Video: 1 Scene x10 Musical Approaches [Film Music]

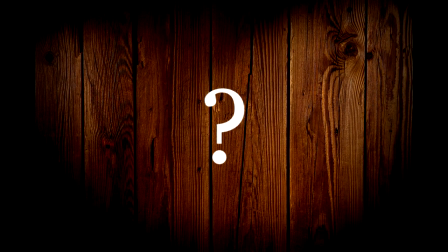281s
So, how did the story change now that music is added? Did you feel a difference in how you related to the images and characters? Did things on screen even look different? I think this track works great as a baseline as the music fits the pacing and tone of the images and action really well.
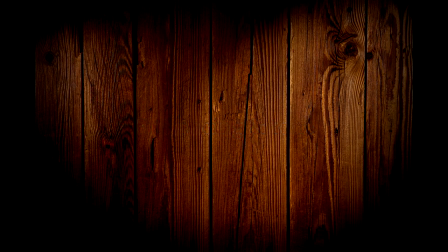299s
It feels inherently right and doesn't play against the picture in any way. That said, it doesn't provide much in the way of tension.
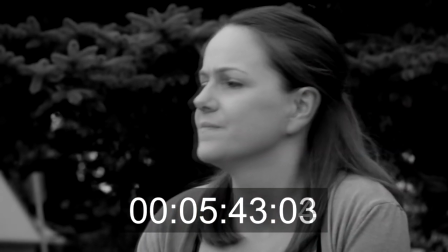306s
We have an entrance motivated by the change in Rose's facial expression.
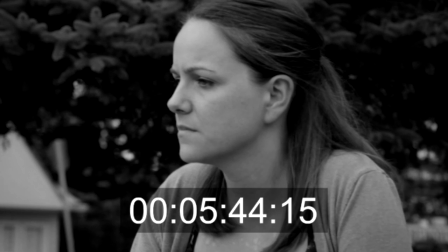310s
This is a common method to get into a scene, using a line or a change in facial expression to justify the appearance of music.
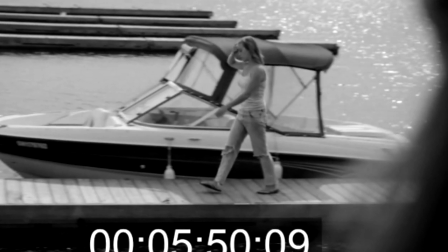317s
The why of the change, Vanessa's arrival, is punctuated by the music beginning to travel with the action, rhythmically and with harmonic changes.
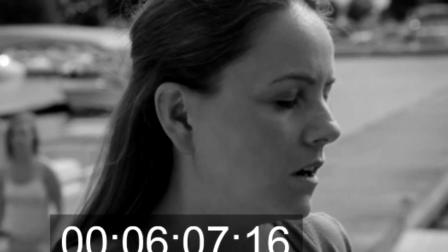326s
To me, the music seems to belong to Rose and underscores her emotions, how she feels about the arrival of Vanessa.
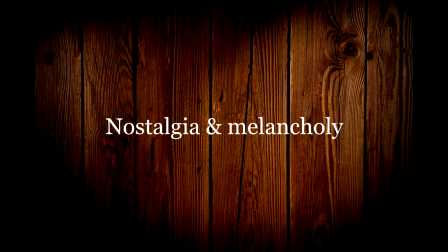333s
The tone seems to suggest nostalgia and melancholy. Perhaps these are old friends who have not seen each other for a long time and perhaps left on bad terms. But again, there's no real tension suggested.
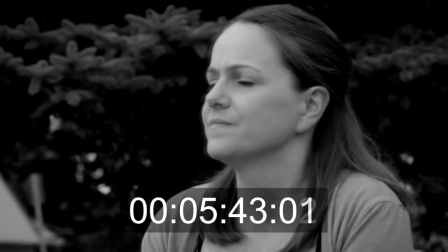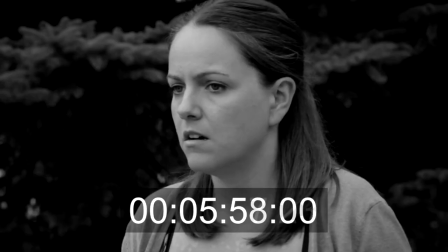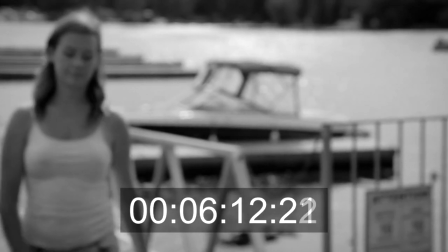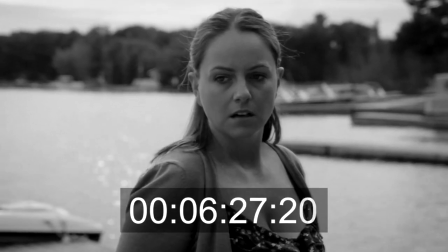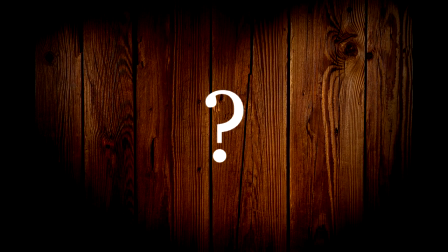404s
Did you notice any difference about how their faces looked in contrast to the previous version? Did the pacing and energy feel different?
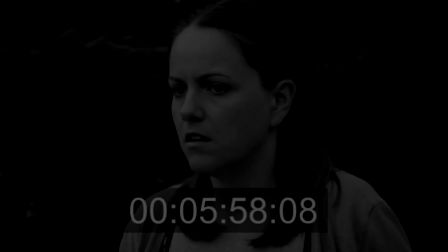413s
I find the expressions are less soft, and the questioning look that Rose gives seems more about calculation than reverie. Instead of the music being motivated by Rose's change in expression or the appearance of Vanessa,
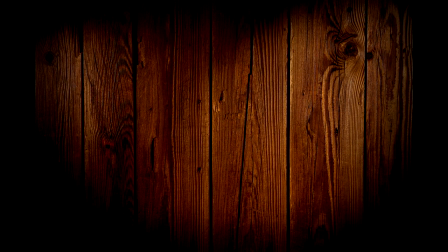425s
it enters on the first frame, suggesting that something was already happening before this scene began.
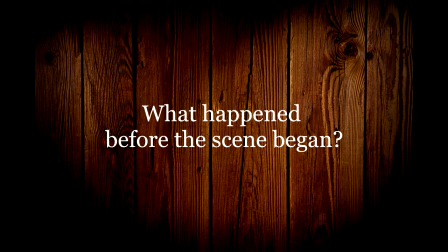430s
This music suggests a history. It asks, what is the past event that has led us to this current state of tension?
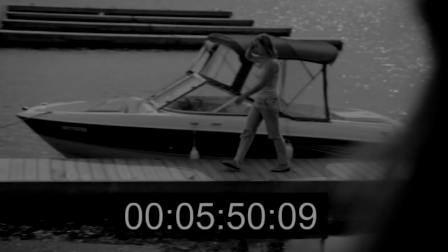437s
The snare drum has a militaristic feel, and when we cut to Vanessa walking in slow motion, we begin to anticipate a battle.
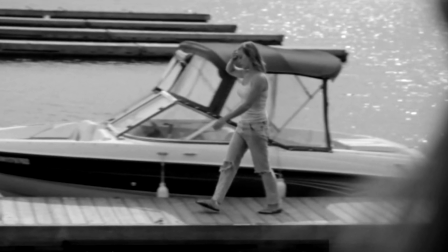444s
What came before this scene becomes important, perhaps a rivalry, something unresolved.
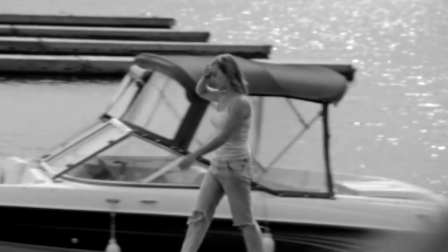449s
The pace feels double time to the languid slow motion of Vanessa's gait, and shades her as aloof and almost arrogant.
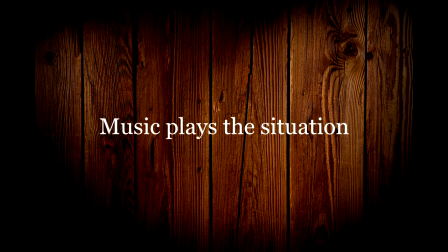456s
Here, the music plays the situation. It's less about emotions and more about action and very much about what is to come. And yet being a tango, it suggests that these are not the highest of stakes. This is more of a curb your enthusiasm type of tension. It's shrugging and ironic.